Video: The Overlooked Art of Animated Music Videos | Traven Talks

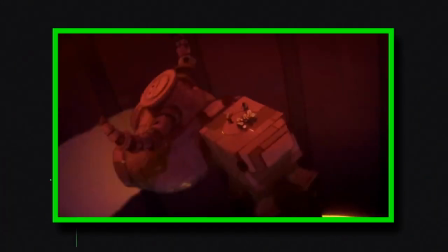3s
Animated music videos are pretty damn cool, but it doesn't feel like there's a lot of talk about why, which I think is a real shame.
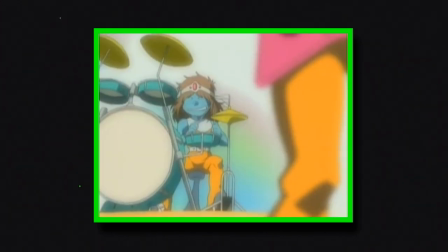11s
There's so much about animated music videos that makes them so unique as an art form that I feel like needs a little more discussion. And I mean, if I can't ramble in pretentious detail about it, then what's even the point? I don't know, you could just... like them? Like a normal person? Could you... fucking not? You know I'm right.
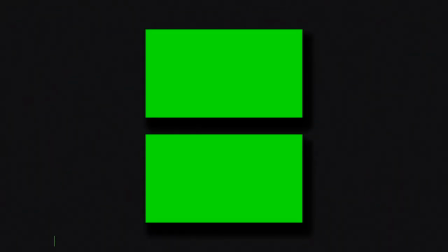29s
I think this is most obvious in their sheer breadth of stylistic variety.
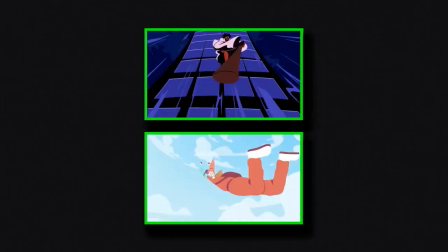33s
From the colors, to the lighting, to the line work or lack thereof, to the designs, whether cartoon,
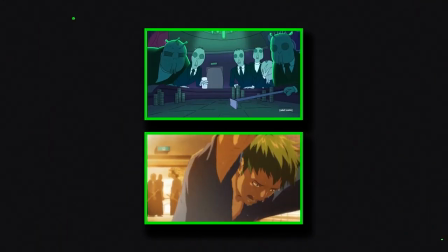39s
comic book, or anime inspired, some going as far as to reimagine beloved characters in new settings,
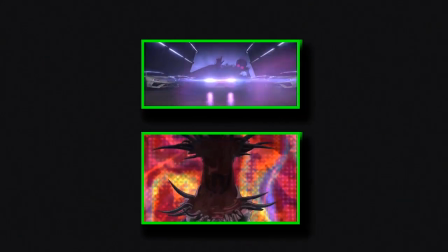45s
to the animation itself, rendered with hand drawn 2D, posed with 3D, modeled with stop motion, or even made with rotoscoping a motion capture.
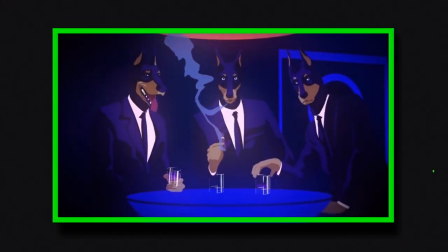54s
Even videos with similar looks end up taking things in wildly different directions.
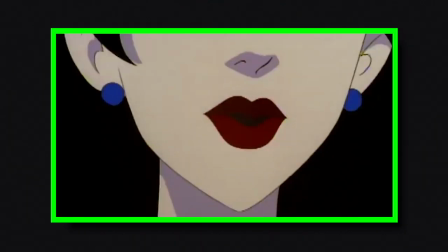58s
And I think part of this aesthetic diversity comes from the fact that the short form nature of
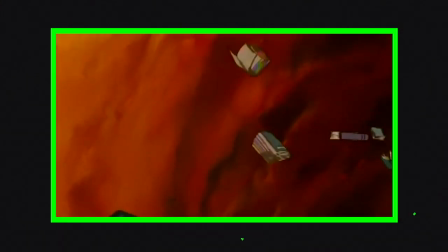63s
their productions gives their creators more leeway to experiment with those visual ideas.
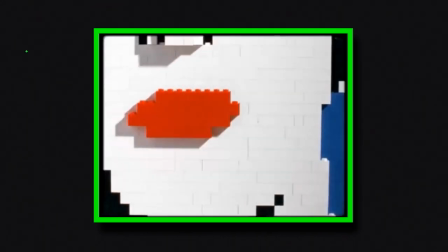68s
For example, the music video for The White Stripes Fell in Love with a Girl, directed by Michael Gondry, was made entirely with LEGO.
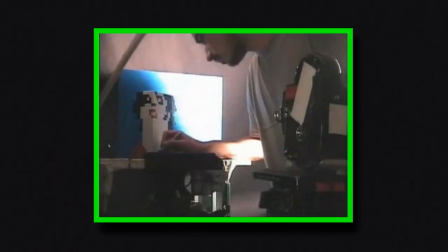75s
Not realistically rendered 3D models, but actual physical bricks, painstakingly built up, torn down, and rebuilt for every frame.
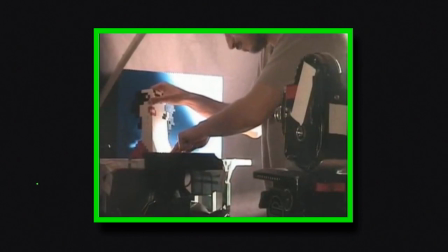83s
A feat that took months of work, for two minutes of video.
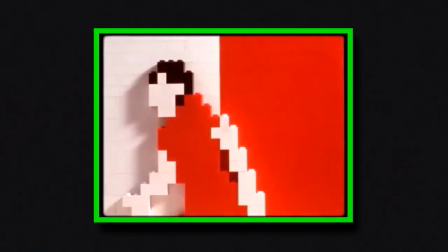87s
For anything else, this approach would have been insane, but since it was such a small project, it wasn't as big of a risk to take as, say,
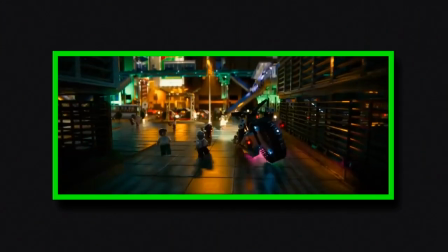95s
making an entire film this way, especially nowadays when far more efficient methods are more readily available.
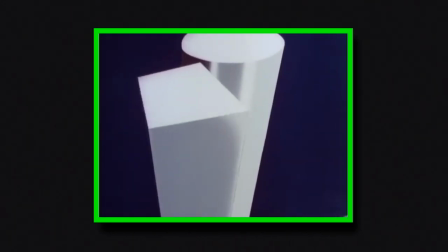101s
This willingness to let smaller projects lean into unorthodox techniques I think can also help get the ball rolling for more abstract videos,
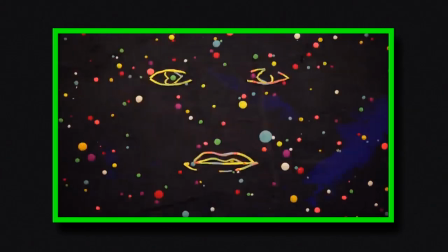108s
from the colorful claymation visualizations of Tame Impala's Feels Like We Only Go Backwards,
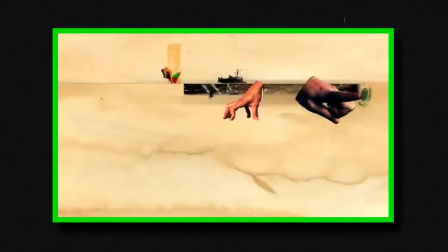113s
to the unhinged motion graphic nightmare fuel of things like Noizia's Machine Gun that just...
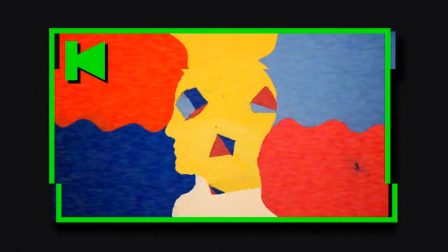121s
Yeah. Fun fact, that Tomei Impala video, of all people, was directed by the creators of Don't Hug Me I'm Scared, so do with that information watch it will.
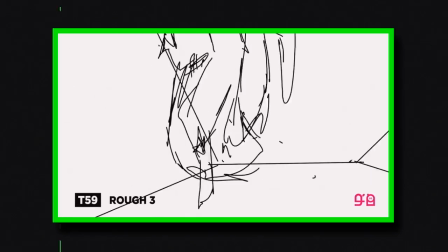130s
It feels like the smaller scope of an animated music video's production lends their creators the opportunity to experiment more freely because of the smaller risk they entail.
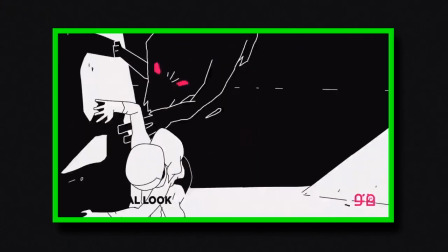139s
But beyond simply going nuts with a neat style,
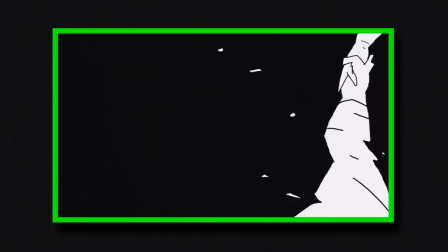141s
what I find most interesting about this is the way those visual ideas are used to emphasize the throughline of their videos.
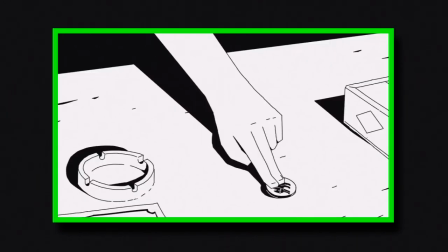148s
The music videos for some of Siamé's songs, animated by Rudoko, are some of my favorite examples of this.
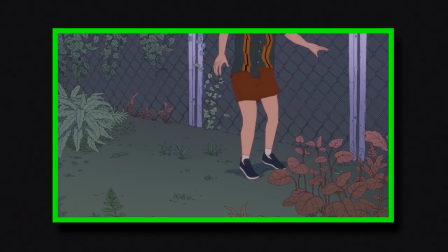154s
Summer Nights features a group of teenagers sneaking into an abandoned mall to goof around,
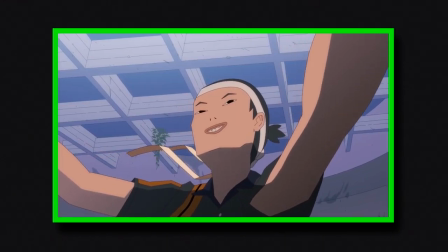158s
and which makes heavy use of slow motion across its runtime to emphasize certain moments, as if trying to slow things down long enough to let these kids enjoy their time together,
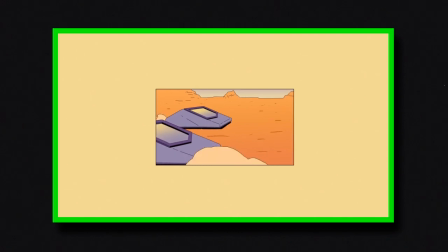167s
knowing it will eventually have to come to an end. And Mr. Fear uses a paneling motif to emphasize various aspects of its central narrative,
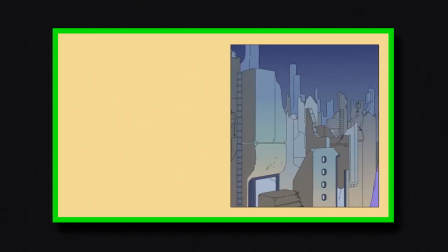174s
from making the havoc wreaked by its monster feel that much more chaotic by cutting between claustrophobically close cuts of the destruction it causes,
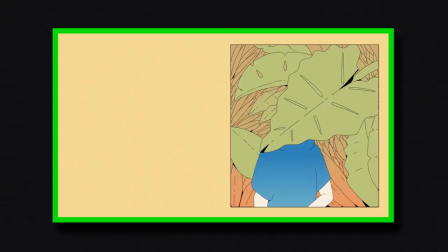182s
to the way it establishes the idea of its central characters residing on each side of the screen,
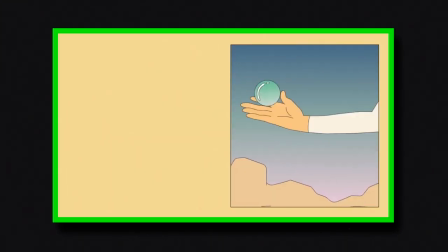187s
and using that to show the growing connection between them, passing objects across panels and even stepping into the other side to find them later on,
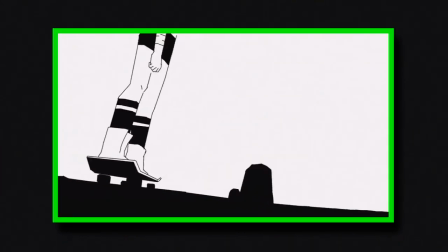194s
since visually, that's where they should be. These details help to communicate the nuances of these videos in subtle but clever ways,
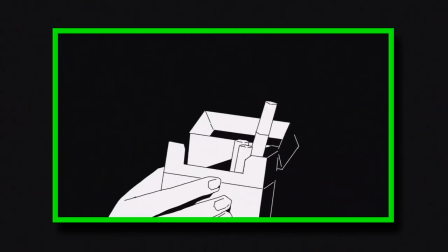202s
and emphasize how much that willingness to play around can let a video develop such striking imagery.
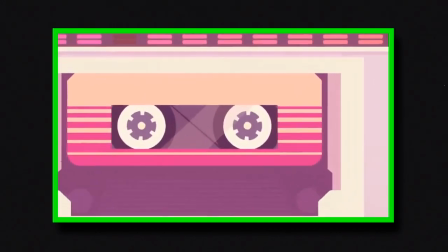207s
But as much as I love the visual diversity of animated music videos, what I adore more is how those visuals tell a story.
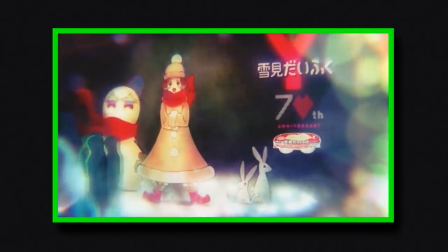214s
Many animated music videos essentially act as short films, but ones that lack any proper dialogue and whose music only provides general thematic context,
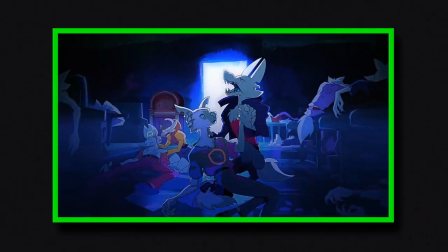223s
leaving them to rely heavily on visual storytelling to hit the beats of their narratives,
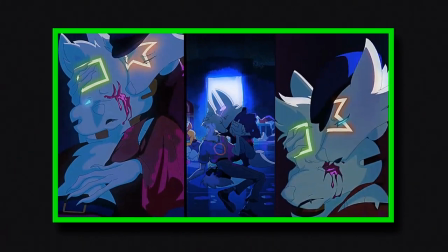227s
and leading to videos dense with visual information where every shot is purpose built to push that plot forward as effectively as they can,
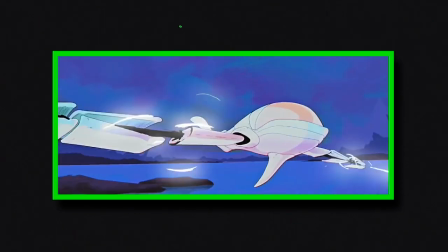235s
such as in the animated music video for Twerp's Starlight Brigade.
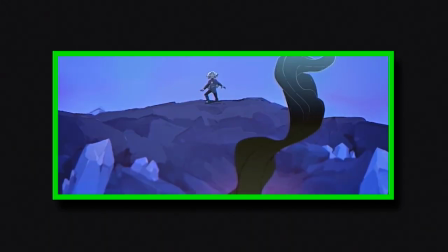238s
Directed by India Swift and animated by Knights of the Light Table, it follows the journey of a young boy from a far off planet who, after finding a crashed spaceship,
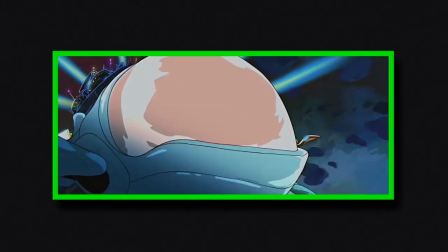246s
heads into the cosmos and faces off against a vast and powerful alien army who've stolen the stars.
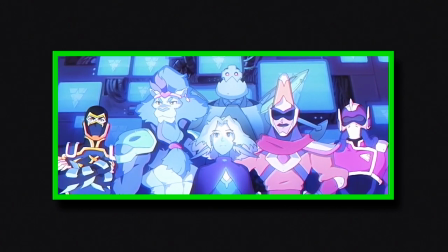251s
I think it's a great video, and what I like most about it is how it condenses a story that feels like it could easily fill an entire feature film,
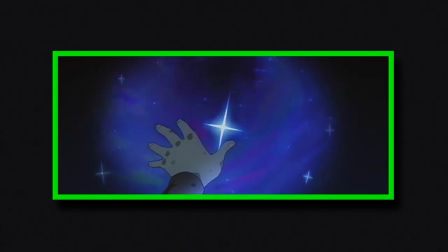259s
or maybe even a whole series into such a short space of time. The opening scene alone is an amazing example of how well it does this.
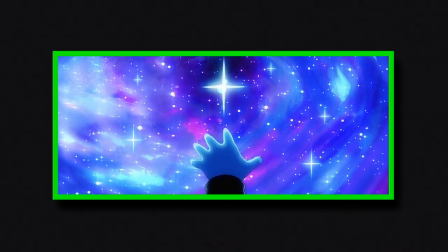266s
It opens with a long pan of a beautifully starry sky, a small hand reaches out toward the star at the center of it all, before the latter is suddenly pulled off screen.
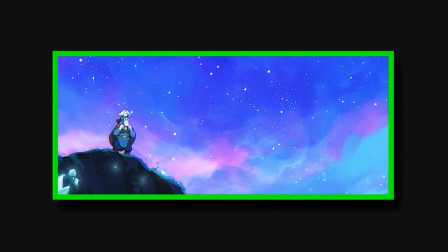275s
It cuts to a wide shot that reveals the main characters of this scene, a young boy held on his dad's shoulders on the cliff of some far-off countryside, and shows the disappearance of that central star isn't an isolated incident.
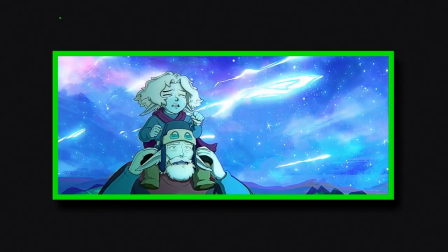287s
There's a close-up of those characters' faces, scared and worried, as the camera swings around to reveal the source of this cosmic disturbance.
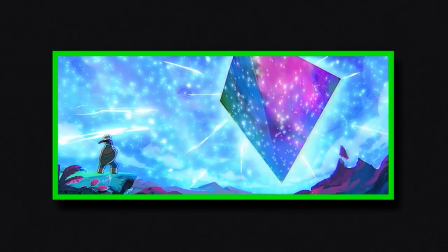294s
A monumental, triangular spacecraft looming ominously above them, absorbing all the stars in the sky into its void-like mass.
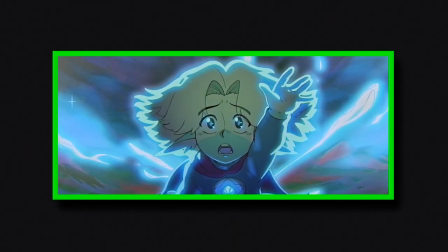302s
It cuts back to the young boy, his face full of fear before a match cuts to him years later, older and wearier.
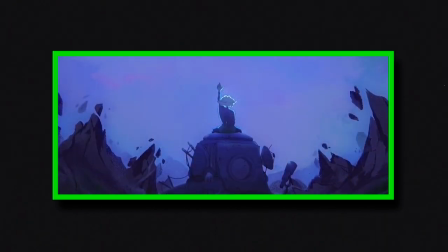308s
It fades to a wide shot of him sitting on the roof of his family's makeshift home, reaching out to an empty sky, a stark contrast to the bright, vibrant beauty the video opened with.
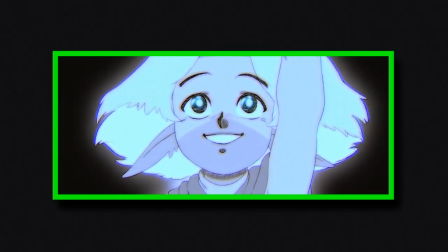318s
In only the space of a few shots, it establishes a strong backstory for its main character and his world, one filled with children dreaming of great things,
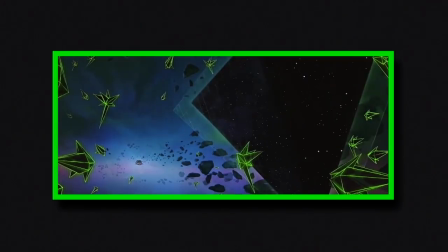327s
of grand armies with terrifying technologies dashing their hopes and stealing what little they had left,
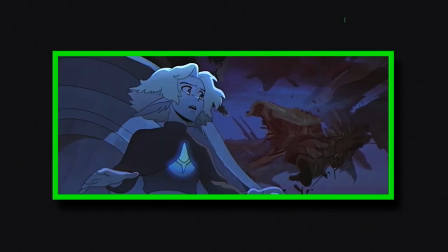332s
the lingering aftermath of their actions and how, even after all of that, that, there's still a feeling that more is going on just off screen,
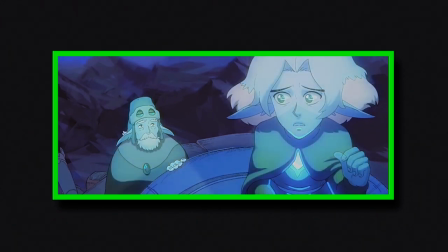340s
all through its imagery alone, and which makes it easy to understand why,
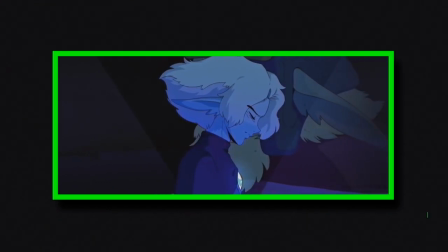344s
when an opportunity presents itself, its main character is so willing to head into a now empty universe to do something about it, despite the risks it may bring.
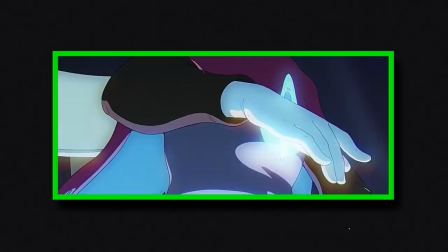352s
There's an efficiency to this video's visuals that lets it do so much with so little,
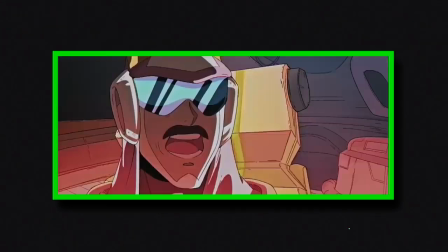357s
and just as powerful as the potential for narrative density is the potential for emotional intensity such visual storytelling can create,
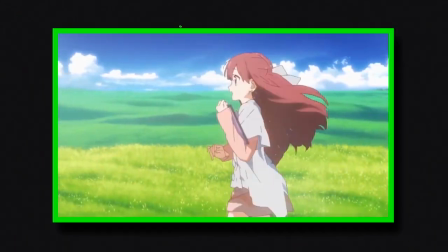364s
something I think is clear to see in the animated music video for Shelter.
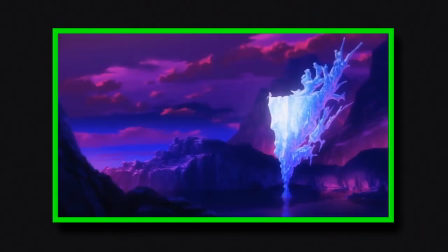368s
Animated by A1 Studios and directed by Porter Robinson, who, alongside Madian, produced the original song,
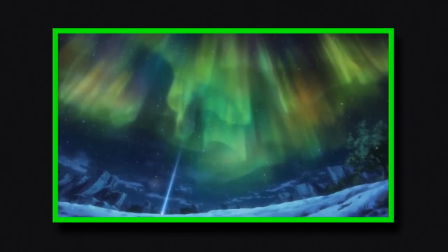374s
this video follows a girl named Rin living in a virtual world and her growing sense of loneliness in it,
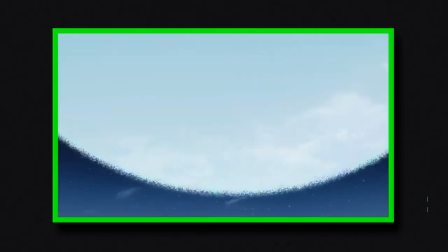379s
that, all these years later, still manages to get a reaction out of me.
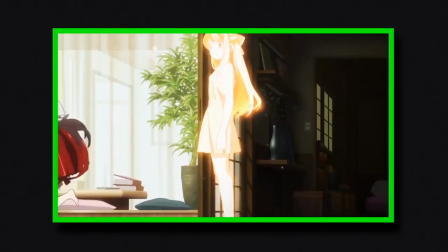383s
And I think a large part of what makes it hit so hard is the way in which its twist of her father saving her from an apocalyptic event is revealed.
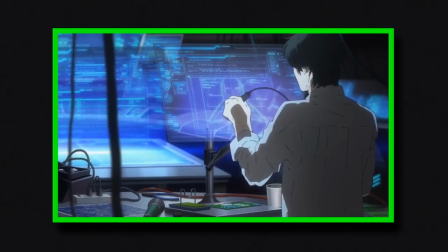391s
It shows her last weeks with her father as he builds a spaceship to save her while still trying to make the most of their time together.
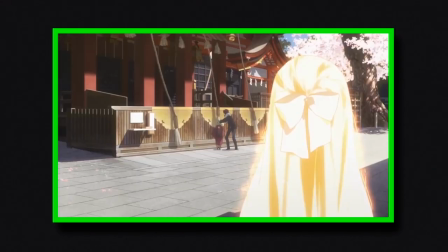398s
There's a nostalgic quality to the framing and designs of these shots, with plenty of close-ups and warm,
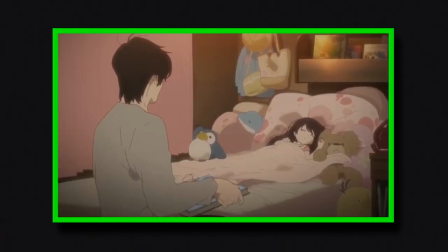404s
bright colors, while at the same time emphasizing a sense of frustration through this timeline of events,
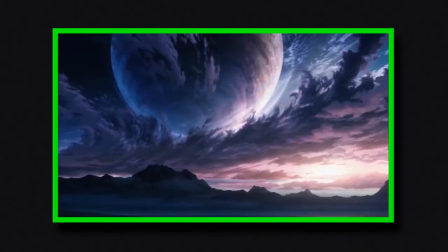410s
as Rin's father struggles to balance making fond memories with her while making time to figure out a way to save her, all the way up until her last moments.
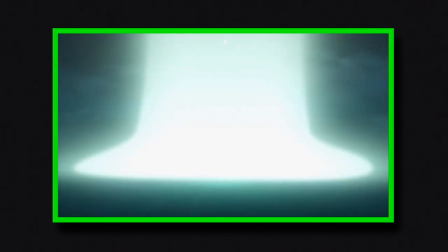418s
And though this sudden rush of memories is a lot for Rin to take in, it also gives her some sense of solace in her isolation.
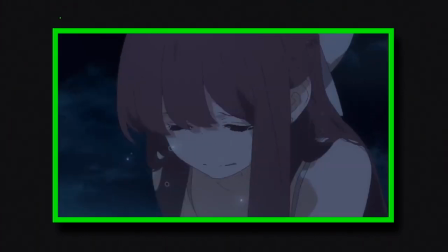425s
It's a beautifully tragic sequence that hits at the heart of the video's core message.
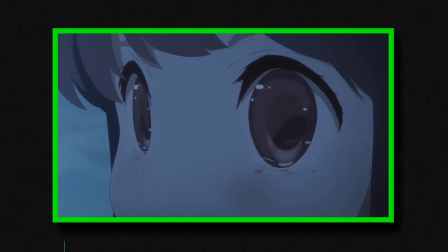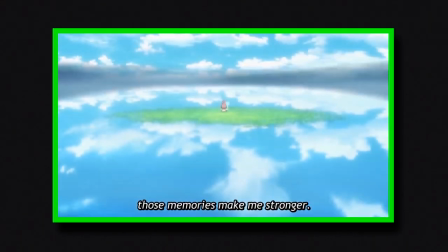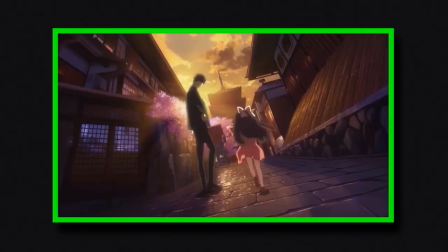442s
Shelter's visual direction, more than anything else, communicates the throughlines of its narrative with a precise clarity that makes its impact that much more heartbreaking.
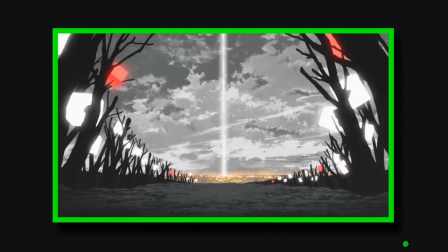450s
Despite their short runtime, animated music videos are easily able to create narratives with shocking amounts of technical,
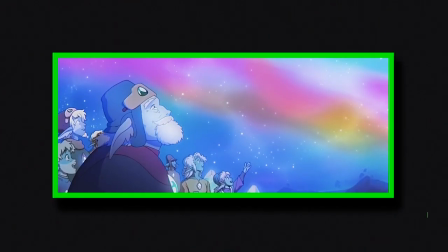456s
thematic and emotional depth through an efficient use of visual storytelling.
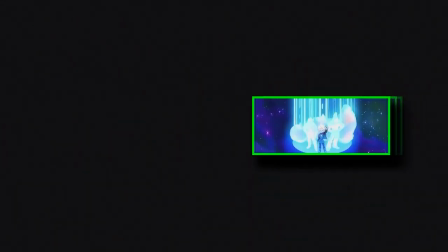460s
But as strong as animated music videos can be by themselves, I think something fascinating happens when they're connected together,
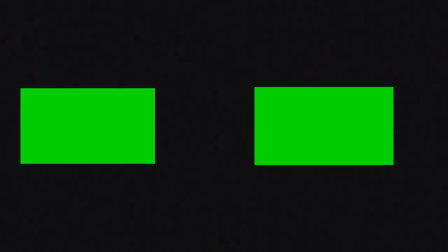466s
and the longer form narratives they can tell and the depth they can give to those worlds.
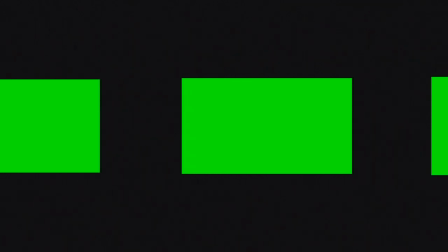471s
And though there are a good few examples that could easily cover this, for me, there's one that demonstrates this better than anything else,
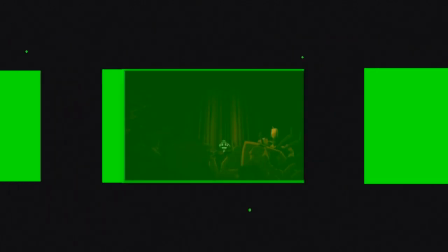478s
and that I think, considering the focus of this video would be weird not to at least mention.
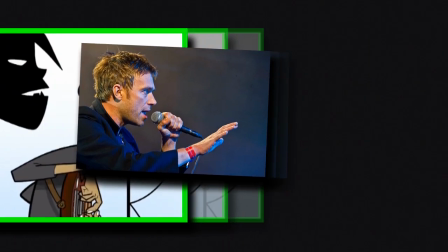487s
Gorillas is a virtual band co-created by Damon Albarn, the lead singer for Blur, and Jamie Hewlett,
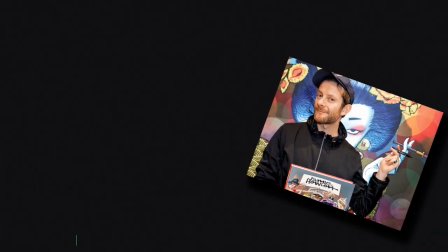492s
an illustrator who, at the time of their creation, was most well known for working on the Tank Girl comic series.